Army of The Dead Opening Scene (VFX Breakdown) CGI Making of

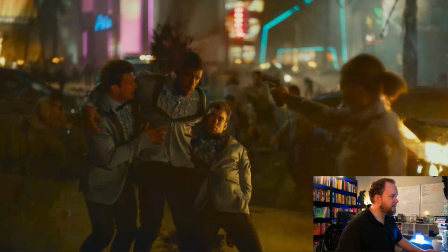(8:01)
It's just like most of the exterior shots of Vegas, because obviously Vegas during COVID, especially,
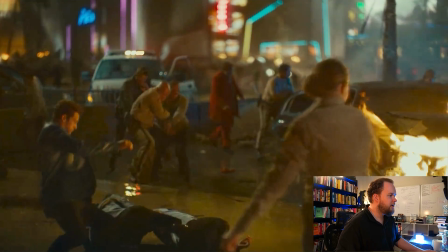(8:12)
they're all being shot in New Mexico. So I'm just gonna jump ahead a little bit here.
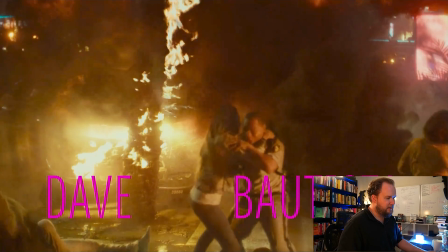(8:17)
So this is all actually part of the same shot, and then you got this happening, and then you have the alpha zombie walking through the explosion.
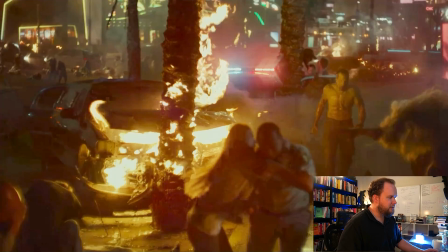(8:26)
And again, from a story perspective, I think it's kind of interesting just because it kind of points out that, like, you know,
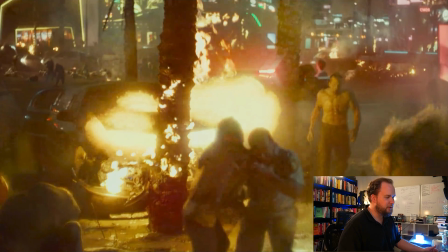(8:32)
no one's really paying attention to this massive explosions going on. They're all too busy being attacked.
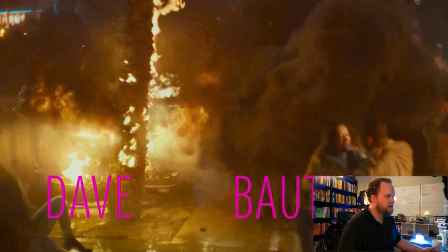(8:39)
But on top of that, like, this dude's just so fearless. He's just walking through it all. So, I mean, there's a few kind of subtle narrative things happening with it.
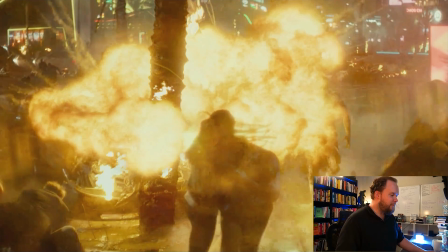(8:47)
But just to kind of talk a bit about this for a second, I'm always hesitant to break down people's work just because I don't want to pick on anyone.
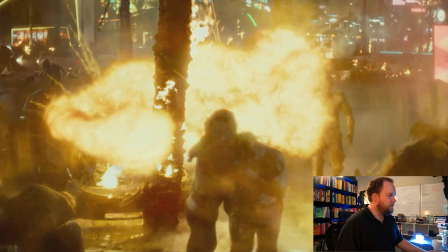(8:55)
But there's a couple things I'll bring up really quick. So a couple things I'll quickly mention. Typically, you've got these shooters coming out.
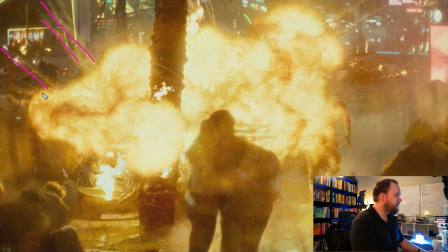(9:01)
These are the kind of streaks coming out here. That sort of stuff is a really good element to have as a secondary effect. And the reason is because for really large-scale explosions, you get like the mushroom cloud explosion. And if that's your whole sim, it kind of just feels very controlled and very boring.
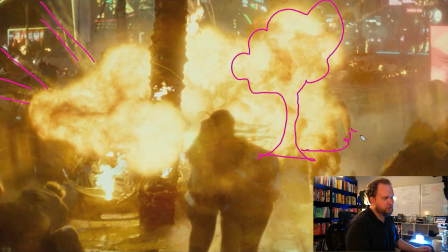(9:20)
So if it was a big explosion, adding in like a shockwave on the ground helps integrate it into the footage, because that way it's actually interacting with something. And then on top of that, having like lots of dirt and things like that all kind of shooting out here means it's affecting the ground.
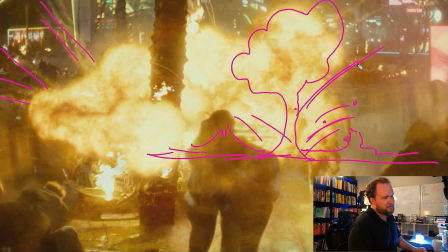(9:38)
And that way it feels a lot more threatening. Having shooters like these guys coming out as well helps emphasize scale. And that's really important as well. Usually it's going to be more either movie style large scale explosions or military explosions.
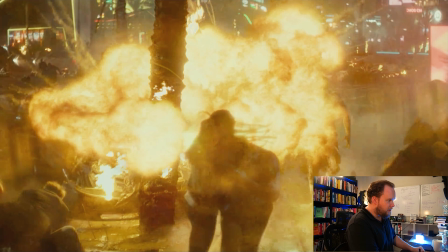(9:56)
you might see some of that stuff. You're not usually going to see it from a car explosion.
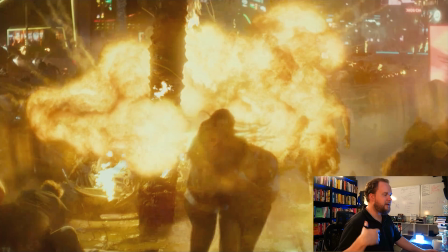(10:02)
And I only mention that just because it's one of those things that's kind of easy not to think about, throw it in there, and then kind of move on with your day.
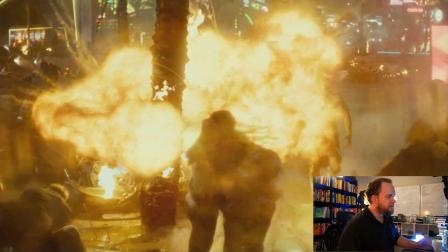(10:10)
But yeah, it's just something that typically you're not actually going to see. So you got to look at, well, what else can I add in?
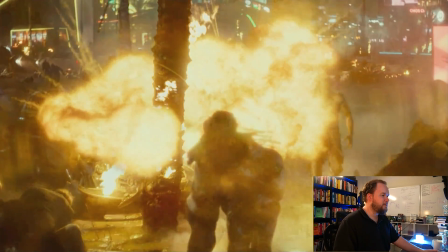(10:16)
It might be sparks. It could be a lot of different things.
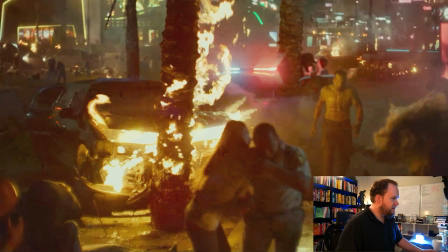(10:19)
So there's a couple of elements here that are CG that I think work really well. If I were to do this, I would actually break it into 2 or 3 different elements. Basically, I'd have a lot of fire burst out in a quick flash, which wraps around the hood.
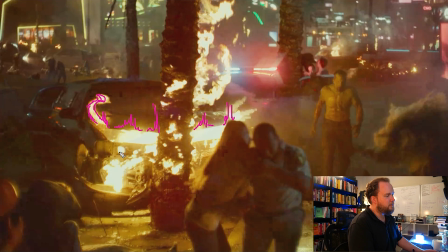(10:36)
And that's what that element kind of is doing. It's residual fire in the beginning, is more how it's being treated. And I believe this car itself is on fire. So maybe that's just part of the element.
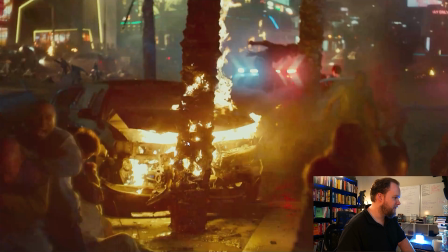(10:52)
But I feel like it's just the way it's acting. I feel like it's probably CG.
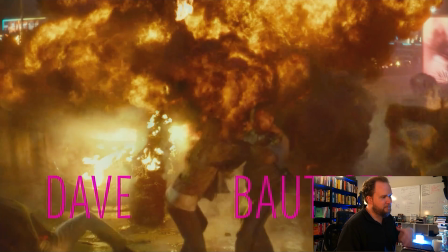(10:58)
But the reason I bring it up is because, again, I'm always hesitant to comment on other people's work, but that's what I'm doing here.
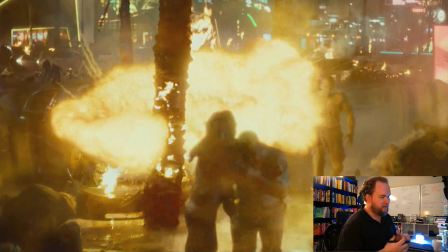(11:08)
This shot in particular just kind of really stood out to me as this being a very, very bulbous, just kind of big explosion.
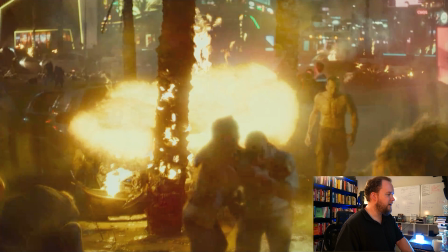(11:15)
And I feel like in a lot of ways, like less is more. Having the explosion occlude more underneath the hood and not become so big over here, the more that it interacts with the car and suppresses some of the fire because it's inside of the hood a lot more,
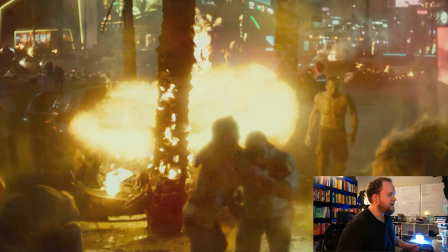(11:34)
I think that that's actually going to make it feel a lot more realistic. The other thing that kind of drives me nuts is that if you look, like, the job of creating fire is a lot easier when there's already fire in the shot.
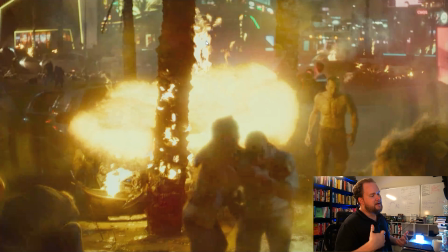(11:47)
When you don't have any fire in the shot, it becomes a lot more difficult because then you're introducing this giant light source and you've got to make it believable.
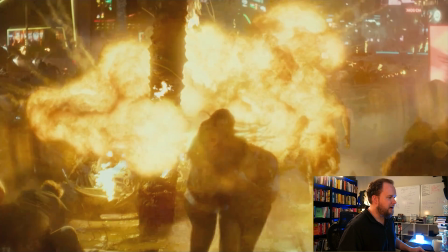(11:55)
But when you're complementing other fire that's already in there,
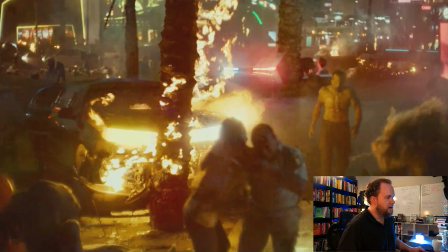(11:59)
it makes it really easy to just match it to how it looks, and it works.